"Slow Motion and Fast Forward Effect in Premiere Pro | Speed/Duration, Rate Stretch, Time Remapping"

Using a slow and fast motion for generating a feel can be fun, but it's not good when you're overdoing it.
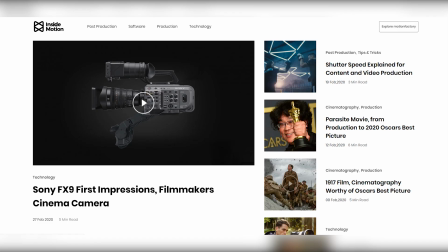So when will overdoing it hit? Let's find out. But before we begin, I wanted to point out that we have a blog now.
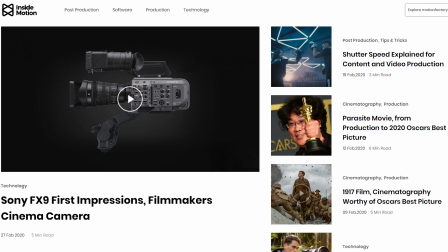You can check the written version of our videos, including this one, and also the ones that never get a video right here.
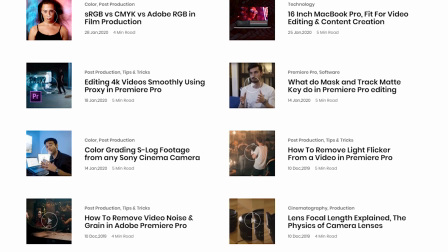So be sure to stop by and give it a look. Links are, as always, down in the description. Okay, first we'll talk about the slow motion, okay? Okay. As I said before, creating focus on something is the main use case for slow motion.
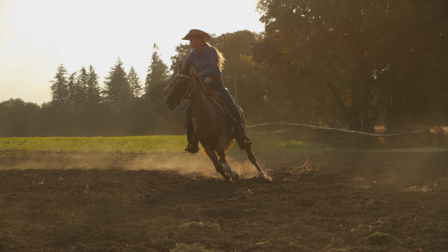Filmmakers slow down a footage in order to make you focus on something the director is focusing on. Slow motion has been used in action movies to put emphasis on fighting scenes, accidents,
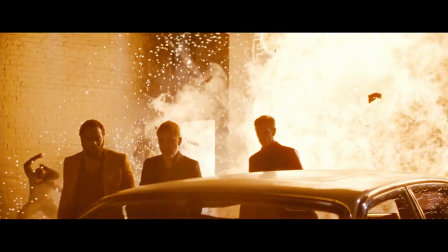explosions, especially when the actor is moving away from the scene, because cool people never look at explosions, and that is a fact. Okay, what else? Superheroes. Yeah, superheroes. Yeah, great example. Superheroes get a lot of slow motion too.
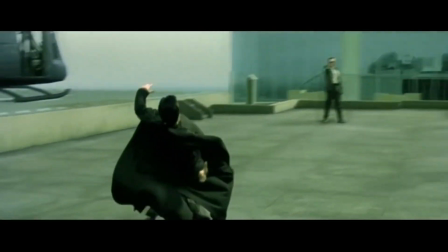Perfect example can be the movie Matrix, where they have that special scene called the bullet time. Suspense can also be created with a slow motion, but you gotta be careful with that one, because there has been millions of times that I was watching a movie and the creator was trying to create a suspenseful scene, but the slow motion was too long and I just fast-forwarded through it. Music also plays a big role in setting the mood for a slow motion scene. Imagine a guy that is walking on the street and an energetic rock music is playing in the background. That guy is the king, but change that music for something suspenseful.
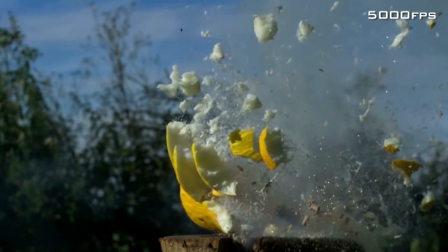Now that guy is a serial killer. The slow motion can go all the way down to thousands of frames, like the stuff the slow-mo guys do in their videos.
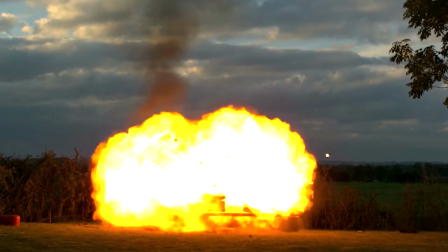Those shots are really amazing. They use specially made cameras for those shots, like phantom cameras. How much is the phantom camera? I've heard it's freaking expensive. Let me check it. The base model with just 72 gig of storage runs for $135,000. Wow. And that's the base. The best model is 175. God. Okay, let's speed it up a bit. Fast forward. Fast forward speeds up the video to show the passage of time, or maybe going through some unnecessary stuff. Maybe the process of building or repairing something. Time lapses are also a sort of fast forwarding that are used to show the process of doing something. For example, changing a tire, like our cameraman who always needs to watch a video in order to do something. Shut up! An artistic usage of speeding up the video can be when the filmmaker decides to isolate the character from the rest of the world.
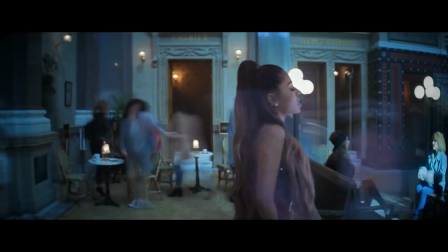A good example of that is the Breathing music video by Ariana Grande. You're an Ariana Grande fan, right? Yes! The reverse of that will be when the character is stressed and their speed is much higher than their surroundings. The last but not least is when you speed up the video for some comedic effect.
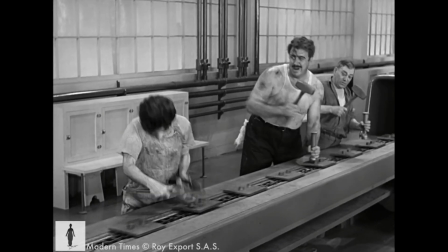The master of this was Charlie Chaplin with his amazing comedic work. Now that we have talked about the whys, let's talk about the hows. The first thing that you have to keep in mind is that slow motion really loves frames, so the more the merrier. But you do not need to increase the frame rate if you are trying to do a fast forward scene. So let's get into Premiere and see how it's done.
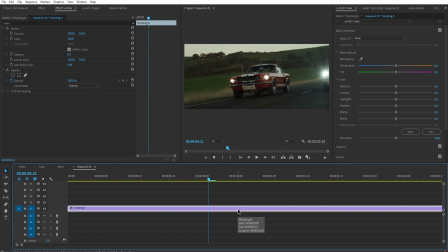So when you add the video to the timeline in Premiere Pro, the first tool you can use to change the speed of it is speed and duration.
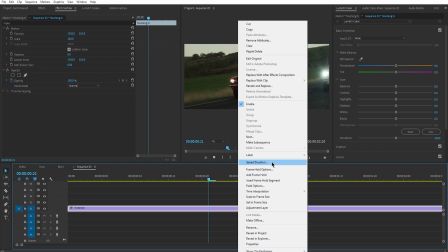To do that, right click on the video and choose speed and duration, or you can use the shortcut command R or control R if you are on Windows.
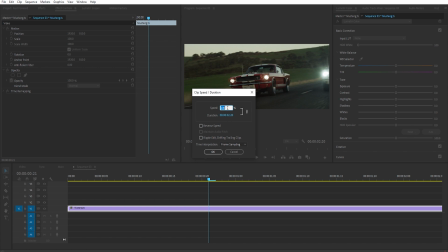After the panel is opened, you can see the video is on 100%, which is the normal speed of the video.
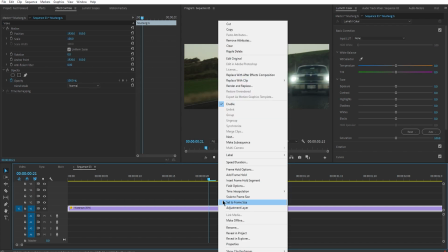By changing that to an amount less than 100, you can create a slow motion. And by increasing it, your video will be played in fast forward.